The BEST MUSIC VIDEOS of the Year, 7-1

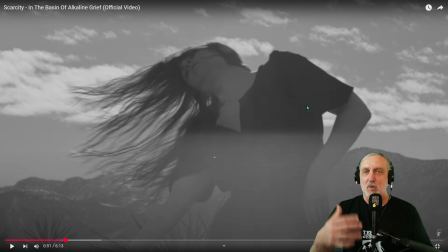[4:02]
The music is so nonstop at this incredibly high BPM that it almost starts to wash over you in waves. And that is represented by this dancer in these incredible landscapes with this stark black and white footage.
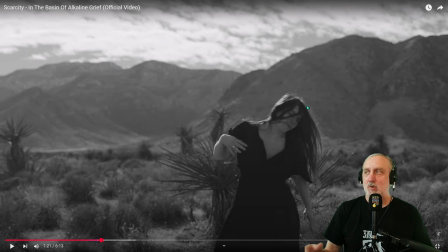[4:24]
Of course, these intriguing landscapes have as much to do with creating this atmosphere as the dancer does with her amazing moves.
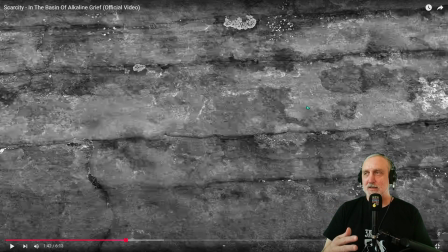[4:35]
This whole section is just fantastic when the song breaks down and then the video copies what's going on in the song,
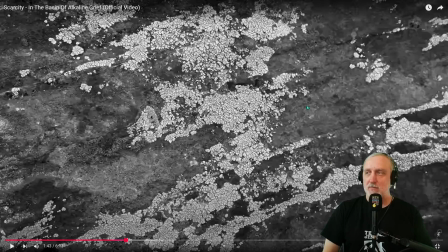[4:41]
and then you get these single frame images of these amazing landscapes just presented to you in a flood.
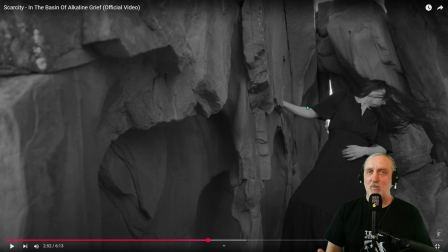[4:52]
Photography is fantastic, and the way it's presented in black and white really adds to the intensity of the location.
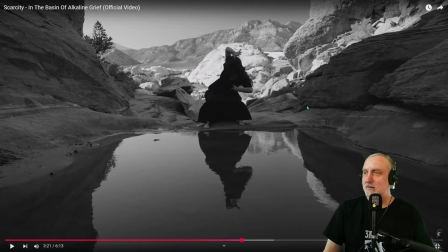[5:03]
Another just absolutely great shot. Fantastic composition on this shot.
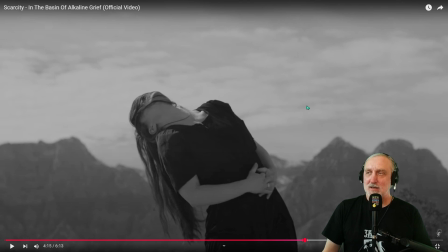[5:13]
Just a really interesting and unique and memorable piece of art. Something that has really stuck with me for the entire year since I first saw it.
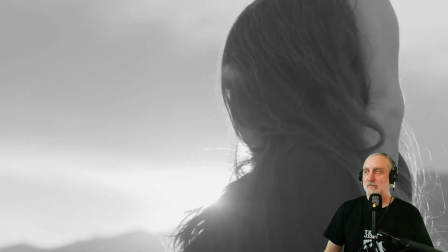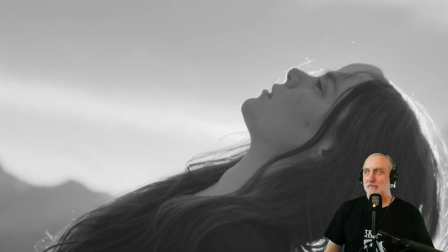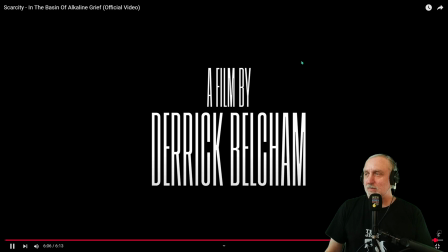[5:36]
That is a striking and incredible piece of work by Derek Belchum, who apparently has done a lot of video work for big name artists, and it shows. And it was just a really excellent idea to pair up the band
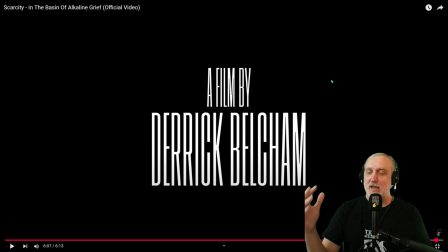[5:54]
with a filmmaker like this to create such a unique and terrifying but also soothing work of art. Coming in at number 4, Chan Mina with NG.
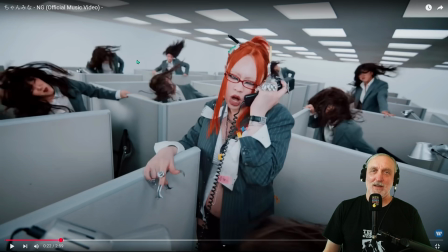[6:11]
Okay, there are so many details about this video to love. And this scene when heavily pregnant Chan Mina comes in to start singing and the entire office is bouncing, it's just badass. It's amazing.
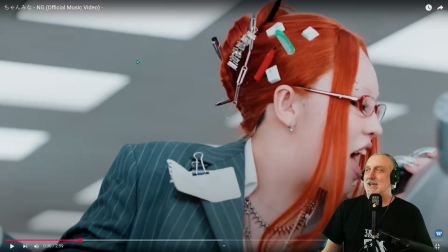[6:32]
And I didn't notice until I was reviewing these videos for tonight's stream. I had not noticed that in her hair she has computer keys and office supplies.
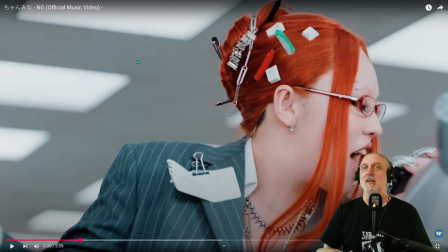[6:47]
Just more attention to detail that make this one of the best videos of the year.
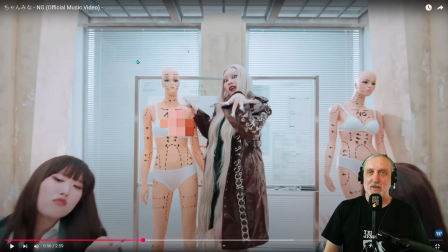[6:56]
Also, she's just got so much personality and so much charisma, so much riz. If you were at a party and she walked in, she'd be the kind of person that you would want to go talk to. Or if you're not so self-confident, she'd be someone you were scared of. Chan Mina NG coming in at number 4 with a super badass and exciting music video. Which brings us to the top 3. Any one of these top 3 could have been my number 1. And I really kind of went back and forth about which one should be number 1. And it was really hard to decide. But this is what I decided on. So this is how it is. Coming in at number 3, Phenom with As You Are.
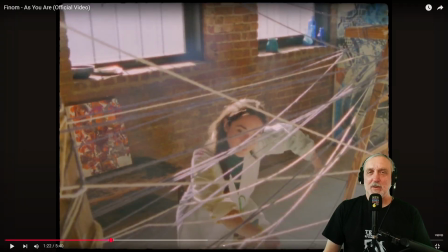[7:57]
So this band has been around for a little while.